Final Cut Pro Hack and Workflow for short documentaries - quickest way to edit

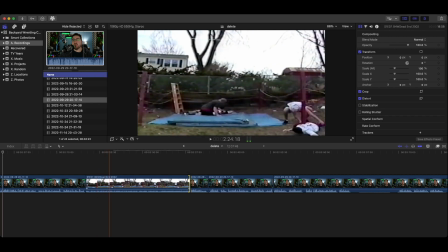So typically, if I'm talking about a certain scene and I haven't shown anything in a while,
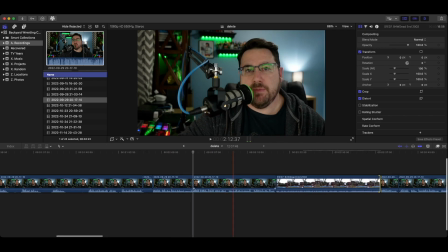be it a picture or something like that, what I'll do is I'll just throw this on top of the clip.
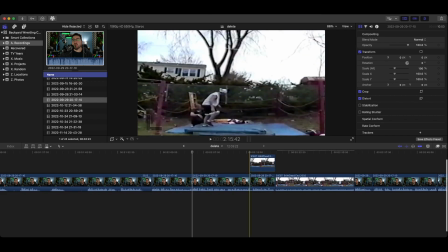And then I'll just kill the audio on it. So this way, as I'm talking, you can kind of see what's going on behind.
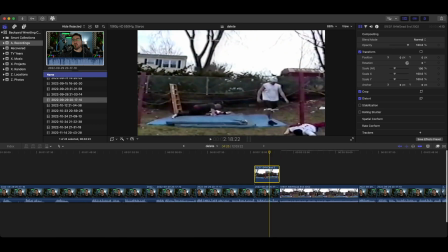Now, you'll notice these clips are kind of stretched right now. Some of them are stretched and some are not.
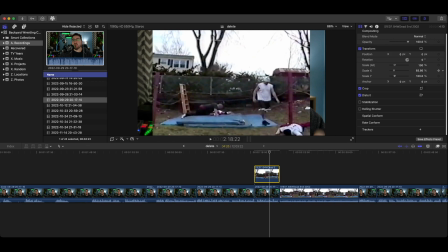Typically, it was filmed in this sort of format. So this is technically what it looked like coming out of the camera. Over the years,
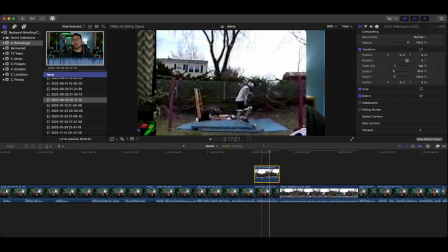I think back in like 2010, we tried stretching everything because that's the way TVs were going at the time. So when I have it like that, what I need to do is go under, because now you can see me in the background. And I just go there and I go to the opacity and drop that down for each time I throw a clip on top of myself.
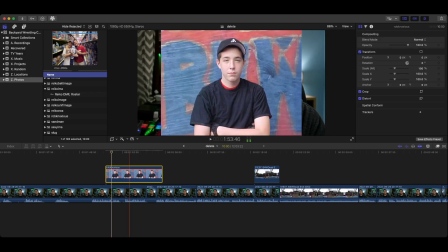One thing I found with photos is if I grab a photo here to put on top, and I like the Ken Burns effect. I know it's corny, especially for documentaries, because everybody does it, but I've always liked how that looks.
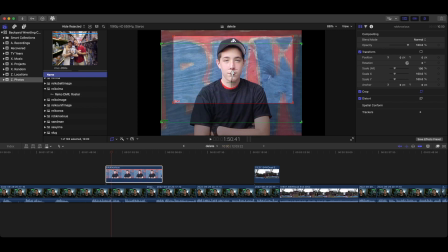So let's say I want it to look like this.
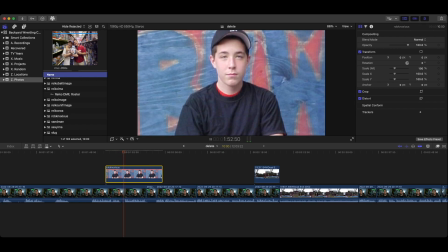I don't know if you could see it here, but when you export this clip, a lot of times you'll actually see the background showing through just a little bit, and it almost gives it like a shaky appearance. So what I actually will do is go in and just upscale this just by 1% to 101%,
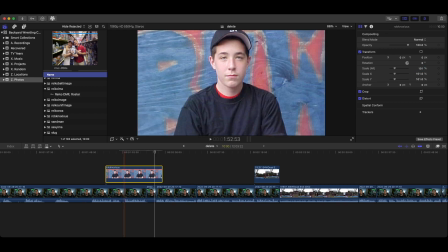and I find that eliminates that shakiness. And a lot of times you don't notice it on the edit, but when you do the export, you'll actually see that, and it really will mess you up.
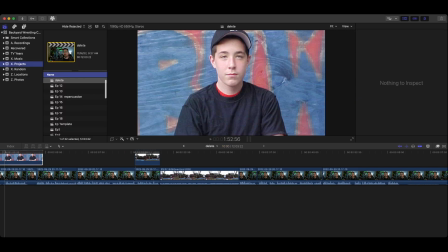Now, I have a formula for all of my episodes as far as music goes, and I do that with purpose.
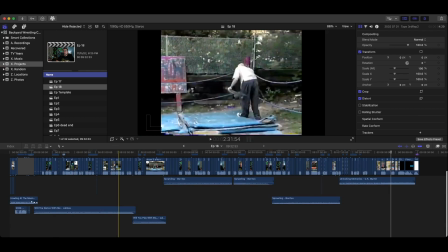I have a couple different songs that I use each time,
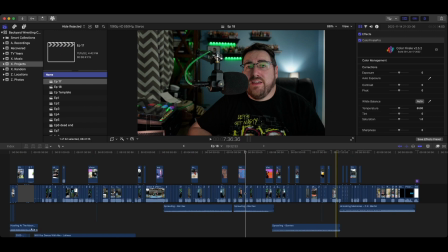and I do that because I want the audience to be familiar with it, since this is going to be such a long series, and I don't know the interest that's actually there for, a backyard wrestling show from 20 years ago.
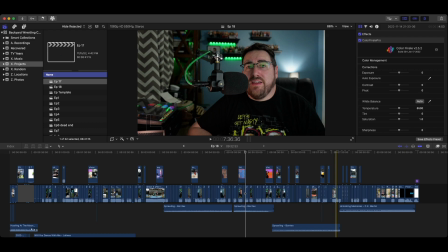But I want it to be familiar, so every time you click on it, it's almost comforting, because you know the beats, you know how the song sounds. Now, even though the story is different every single episode, the background music, I feel, will kind of put people at ease.
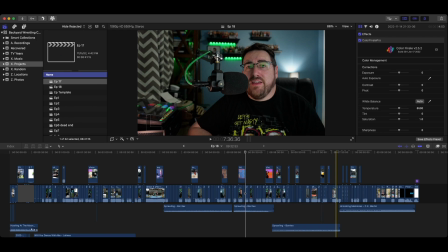And I personally like, when I see a YouTube video where, it might be a group of guys throwing crap off of a tower, right? And then they go somewhere else, and I'm like, I wish they would go back to the damn tower, because that's what I'm used to. I kind of think it's the same thing of people kind of want something they can expect.
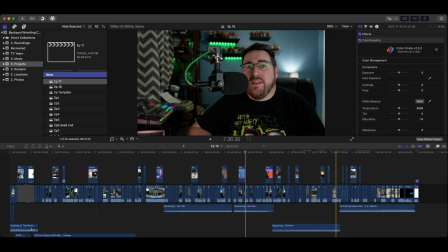Now, I know it's my job as a storyteller to keep the story interesting and hopefully increase the audience with each episode,
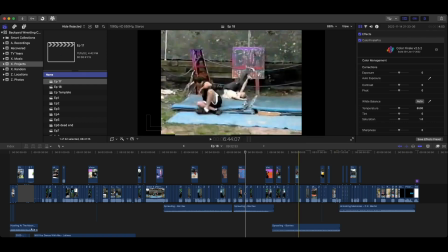but just on the initial outset, I feel like the music is a big part in what keeps people coming back.
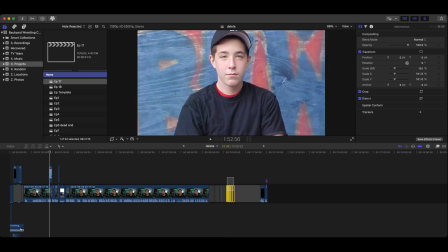And when all is said and done, I'll go ahead and go in and just delete out all these blank spaces,
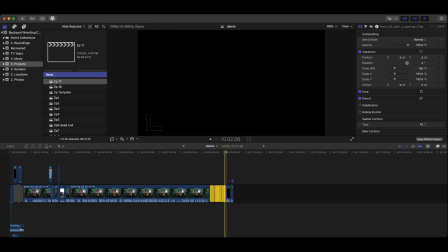and it'll kind of move everything up onto the timeline. And in the end, I'll have a completed project.
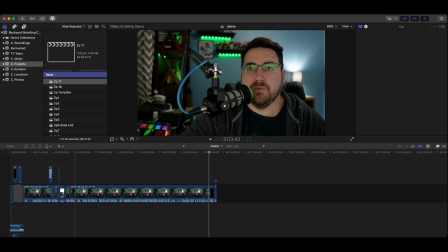Obviously, this doesn't look completed because it's not. This is more along the lines of something that's completed.
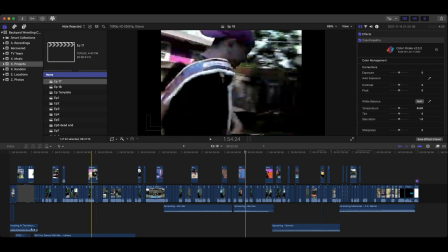So you can see here, I took footage as I was talking.
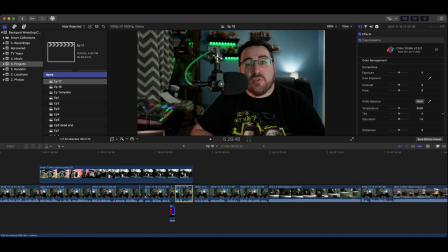You notice you can't see me in the background because, like I said, that opacity is all the way down. And then it comes back to me, and it'll go back to just a dedicated clip. And if it's just a dedicated clip without me talking, I'll put the audio on, and I'll always fade it in slightly as far as the audio,
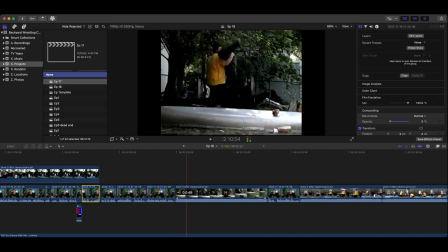just because you notice here the static sound that comes with the VHS tape.
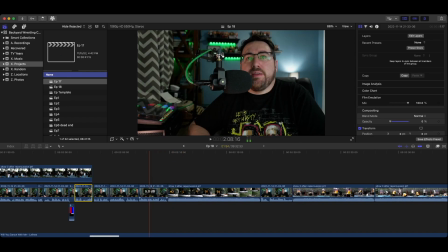That's what all this stuff was put on. It's got a completely different tone than me talking into a microphone and then processed and all that stuff. So I always will fade it in slightly so you don't get this weird pop sound when it switches.
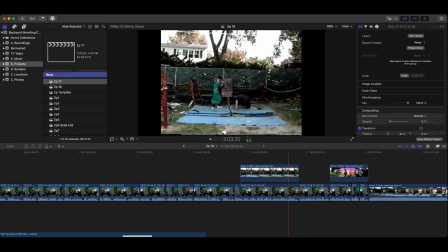And you see I'll come back and then go back to the clip, and once again just showing the clip, no audio, and I've removed the opacity on this video.